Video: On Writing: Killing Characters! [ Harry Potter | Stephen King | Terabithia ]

But sometimes character deaths can be dragged out to help the reader come to terms with their death, accept it, eventually move on with this bittersweet ending.
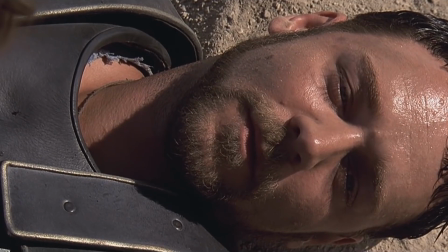506s
Gladiator ends with the death of Maximus, and you can see it coming for a long time with him seeing his family in the afterlife in these flashes.
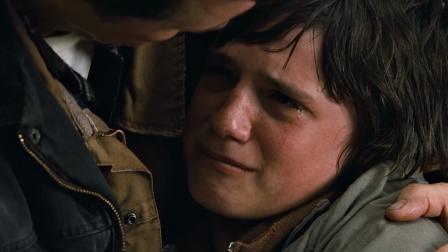513s
Where Bridge to Terabithia's suddenness feels horrible because there was never any chance to say goodbye or come to terms with it,
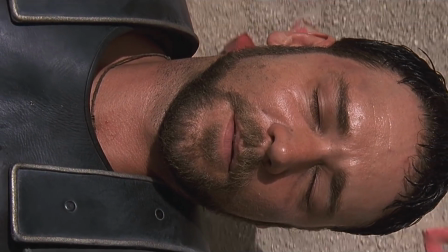520s
by the time Maximus actually dies, there's this catharsis for the viewer that he's finally at rest,
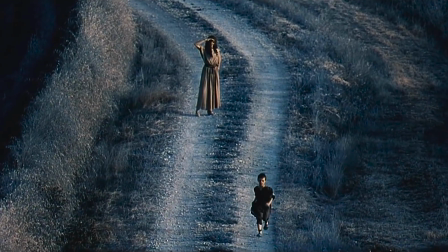526s
especially because those last moments are spent killing the antagonist. His whole story is tied up for us.
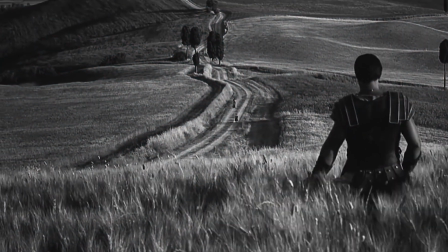533s
There's also no sudden tonal shift in this moment either, like there are in the stories of Looking for Alaska and Bridge to Terabithia,
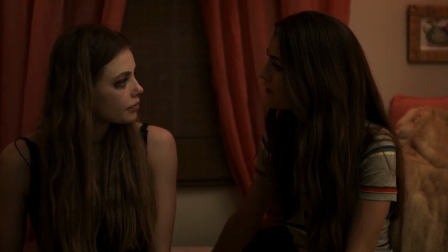540s
because the writers wanted the death to feel like a natural passage for the character and this story.
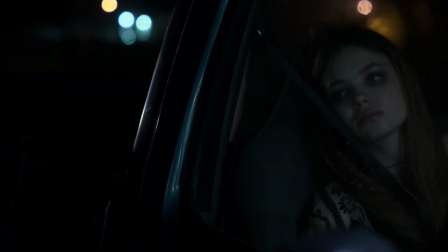546s
We are being told to let him go. It's not jarring in any way, it's just the next step.
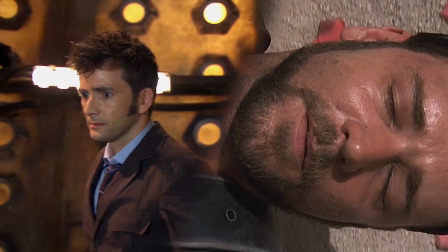551s
You as the author can use a drawn-out death scene to make it easier or harder to
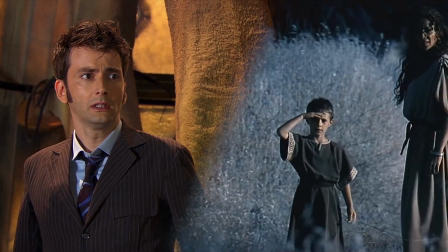556s
accept the death by guiding the reader with how the characters are reacting to it.
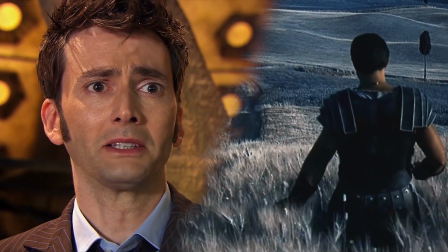561s
In stories about how to face death for both the reader and character, that time before death is precious. But as I studied these, I realized that basically all of them use this literary technique to heighten the emotions of their death scenes.
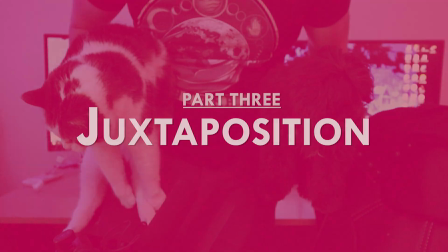577s
They use Part 3. Juxtaposition. Placing two contrasting things right next to one another to elevate their differences.
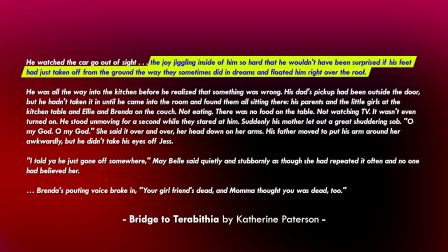586s
Bridge to Terabithia makes a point of describing just how happy Jess is. Things are going great, right before he learns of Leslie's death.
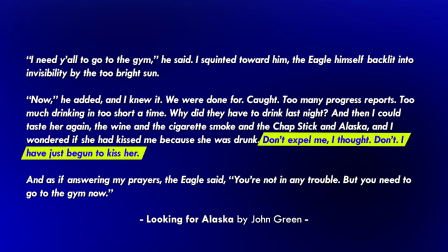594s
And similarly, looking for Alaska has Miles ecstatic, thinking about how he's just begun to kiss Alaska, this girl of his dreams. All to make that sudden tonal drop more drastic and the pain more sudden, because there's this whiplash against that recently uplifting emotion. I want to show you how it's used in this really sweet short story called Two Robots at the End of the World, which is about two robots at the end of the world, called Motherboard and Toaster.
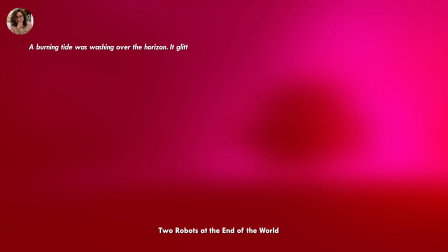619s A burning tide was washing over the horizon. It glittered with memory, its many arms propping itself up on the mountain tops.
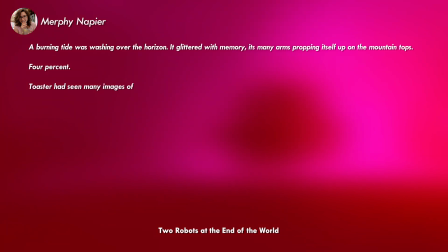629s 4%. Toaster had seen many images of humans watching the sunrise and sunset.
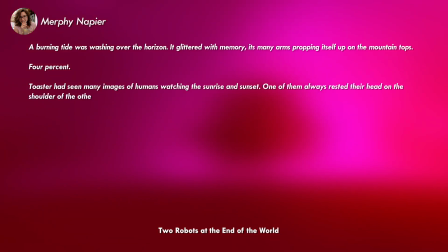635s One of them had always rested their head on the shoulder of the other. He had no head, and Motherboard had no shoulder,
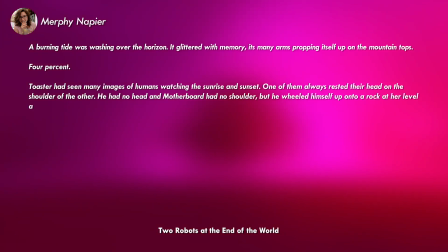643s but he wheeled himself up onto the rock at her level and tipped his optic screen onto her bonnet. It was growing colder.
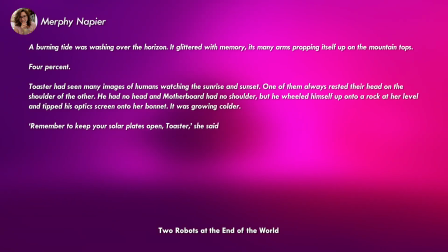652s "Remember to keep your solar plates open, Toaster," she said, her audio chip fuzzing out on the last few words.
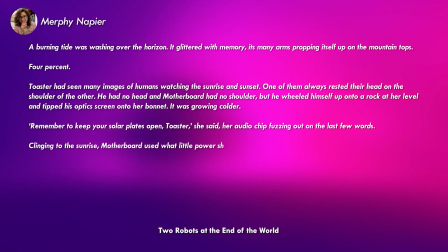661s Clinging to the sunrise, Motherboard used what little power she had left to sear the fire and bronze display onto her optics.
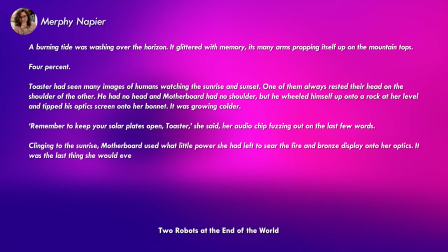669s It was the last thing she would ever see. A sunrise that would stay with her forever.
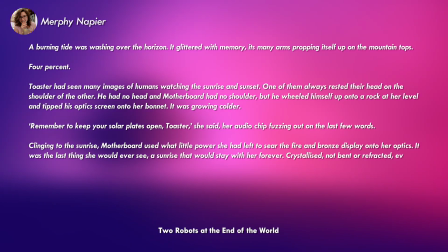675s Crystallized, not bent or refracted, every strand captured perfectly.
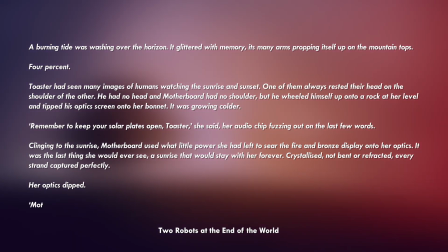682s Her optics dipped. "Motherboard?" said Toaster.
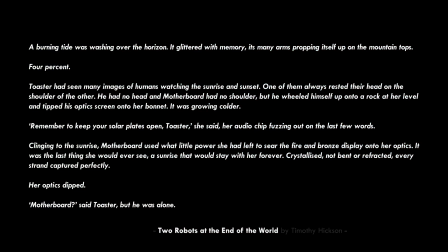687s But he was alone.
And that was written by me, actually.
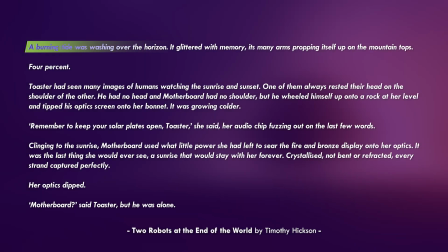692s
I didn't want to shape your expectations of it by telling you first. Juxtaposing Motherboard's death with a beautiful sunrise just serves to emphasize the grim reality of her death
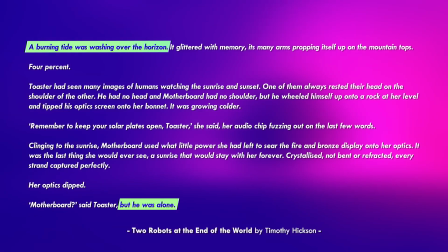700s
in a way that simply describing how horrible and dark and fearful and painful it is now would not. Juxtaposition like this also complicates your prose in a death scene.
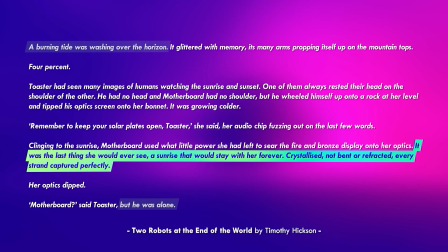710s
Beauty in dark times can hold a lot of meaning for characters and the reader, like it does for Toaster here.
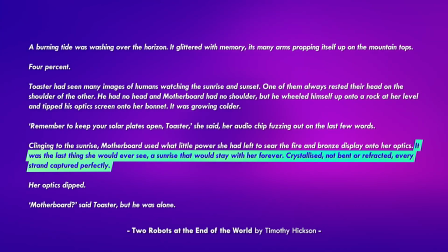716s
It's intentionally bittersweet, and it's something Motherboard always wanted to see.
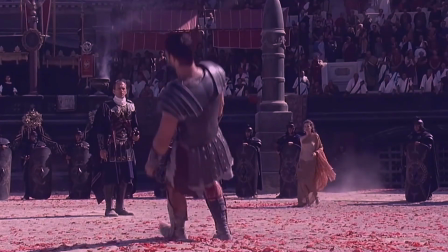721s
But Gladiator, on the other hand, actually uses juxtaposition to help us come to terms with Maximus's death, and let him go.
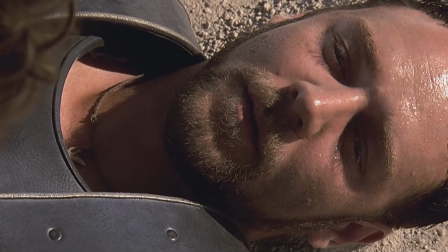728s
The final scenes flick and contrast between the bloody, dry arena and the beautiful, tranquil fields of the afterlife.
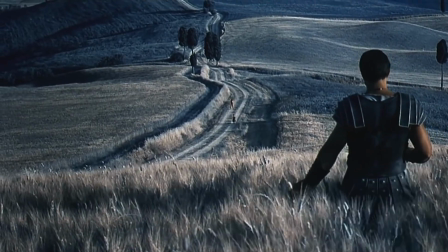737s
The beauty of the next life only makes the bloody reality of this one worse.
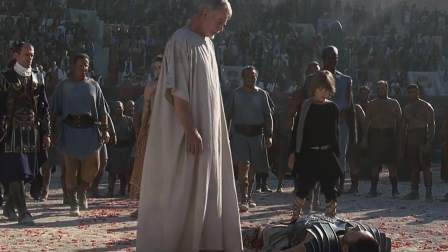741s
As the scene goes on, you want him to move on to this beautiful place, until he does, and it feels right. So the question is, what small thing could you juxtapose the death against in your prose to enhance the emotions or atmosphere that you want your reader to feel? Death scenes mean you're handling a lot of complicated emotions. You really want the reader to feel something, and when you want that, it can be really easy to fall into Part 4. Melodrama! This is funny. This is not. This funny.
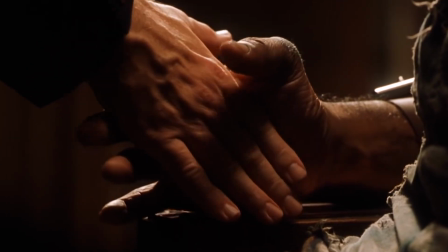779s
This not. Funny not. When you really want the reader to feel something, there's this very real temptation to just ramp up the intensity and displays of emotion, falling to their knees, crying to the heavens, fainting in shock, going I have been guilty of this, and chances are so have you, and it's especially tempting when killing a character. We want readers to feel things, but melodrama isn't that great these days.
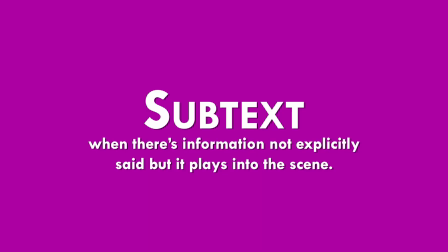809s
Melodrama strips a scene of subtext, which is when there's information not explicitly said, but it plays into the scene. Depth, in other words. Look what's being felt and explored, but isn't being said aloud in the scene.
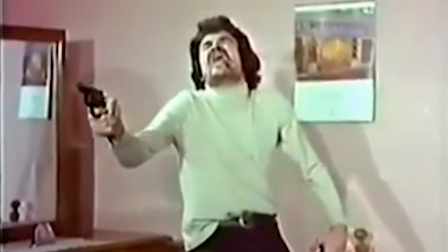823s
It's also just not convincing for characters to be over-dramatic in these ways, which can at worst make it funny in your most emotional moments,
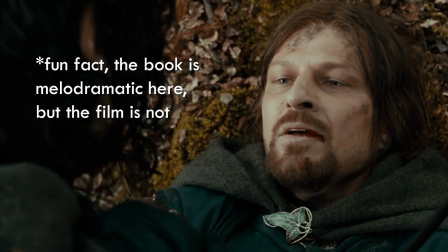832s
but it's also just not that immersive because we're being told how to feel rather than just letting ourselves feel the moment as it is. The reality is, humans will often have a lot going on inside their head, even if it doesn't come out in these big displays, physically or vocally.
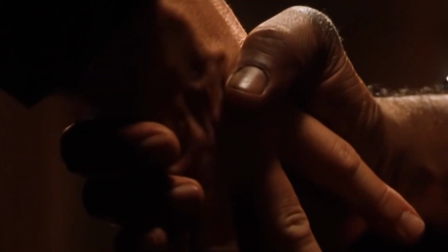849s
This simple handshake between John Coffey and Paul Edgecombe as he puts this innocent man to death is a hell of a lot more meaningful to me than...
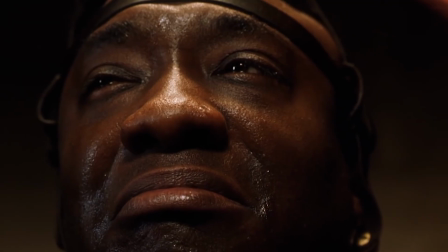859s
Even though the handshake is very underplayed, restraint and what we don't say are also fantastic indications of emotions and character. So, are you being melodramatic with your death scene? Well, I think there are 4 main red flags that are easy to look out for.
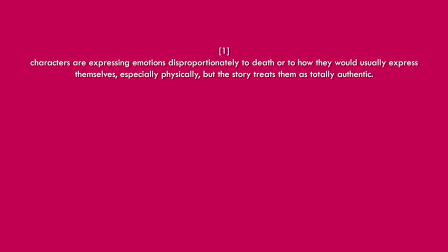874s
1. Characters are expressing emotions disproportionate to their death or to how they would usually express themselves, especially physically. It's out of character, but the story treats it as totally authentic. 2. Characters are expressing everything that they're feeling vocally.
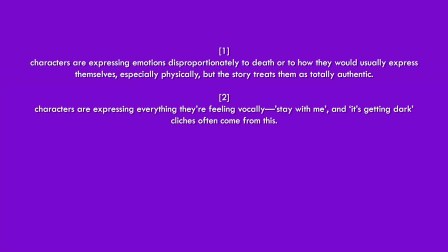889s
Stay with me! Oh, it's getting dark! Cliches often come to mind about this.
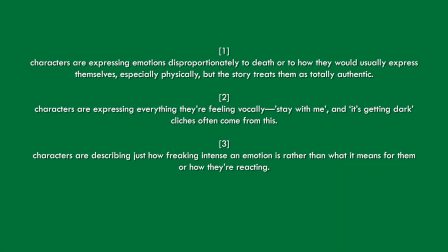895s
3. Characters are describing just how freaking intense an emotion is, rather than what it means for them, or describing how they're reacting. And 4. Excessive use of metaphors or extended metaphors to describe the feelings. And cheers to Shailene Bishop, Faye Onyx, and Chris Winkle, who pointed out the last couple of those that I hadn't thought of.
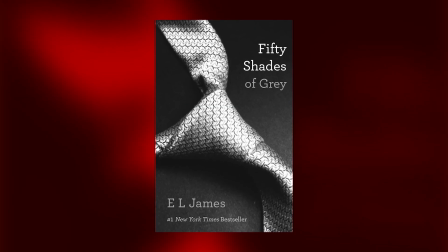914s
And for a great example, let's return to the instant classic 50 Shades of Grey.
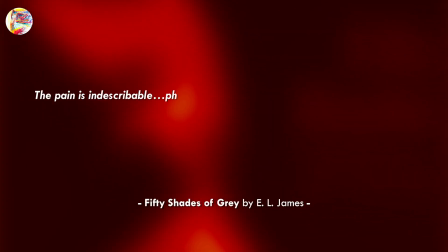918s
The pain is indescribable, physical, mental, metaphysical.
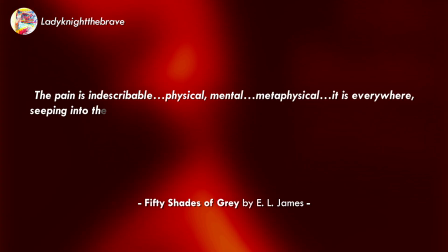926s
It is everywhere, seeping into the marrow of my bones.
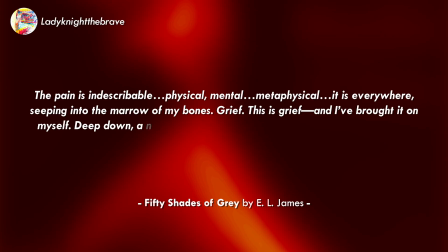931s
Grief. This is grief, and I brought it on myself. Deep down, a nasty, unbidden thought comes from my inner goddess.
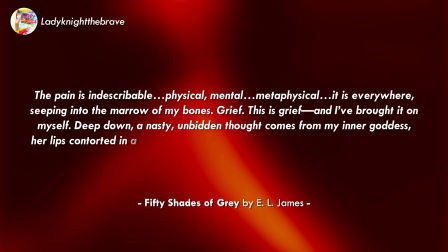940s
Her lips contorted in a snarl.
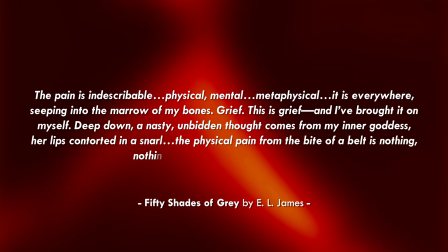943s
The physical pain from the bite of a belt is nothing compared to this devastation.
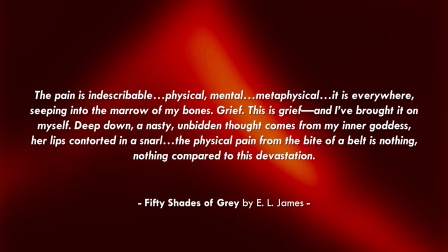951s
Existential pain or relief or loss after someone's death is a thing, but people don't tend to think of it in these abstract ways,
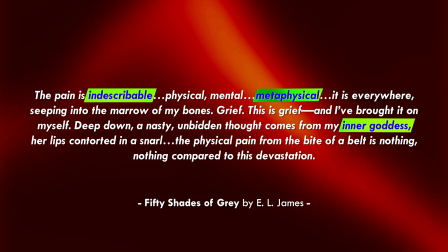959s
but in how we can't get out of bed, how we feel nothing when we're doing something we would usually love,
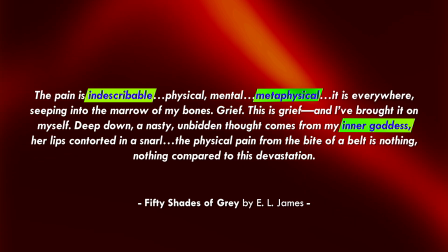964s
how we can't focus on damn well anything! I'm not saying using metaphors to describe emotions is melodramatic on its own, it's not.
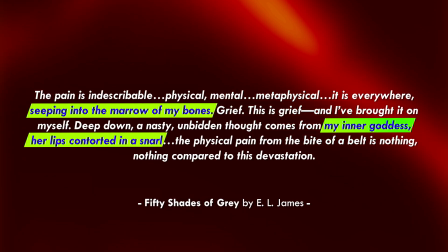972s
But having them dominate how a character expresses their emotions, especially metaphors that are esoteric and heady and philosophical,
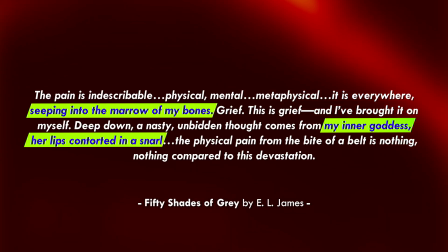980s
can make a death feel like it's not really happening in or affecting reality. We can immediately contrast this to Miles' reaction to Alaska's death in Looking for Alaska.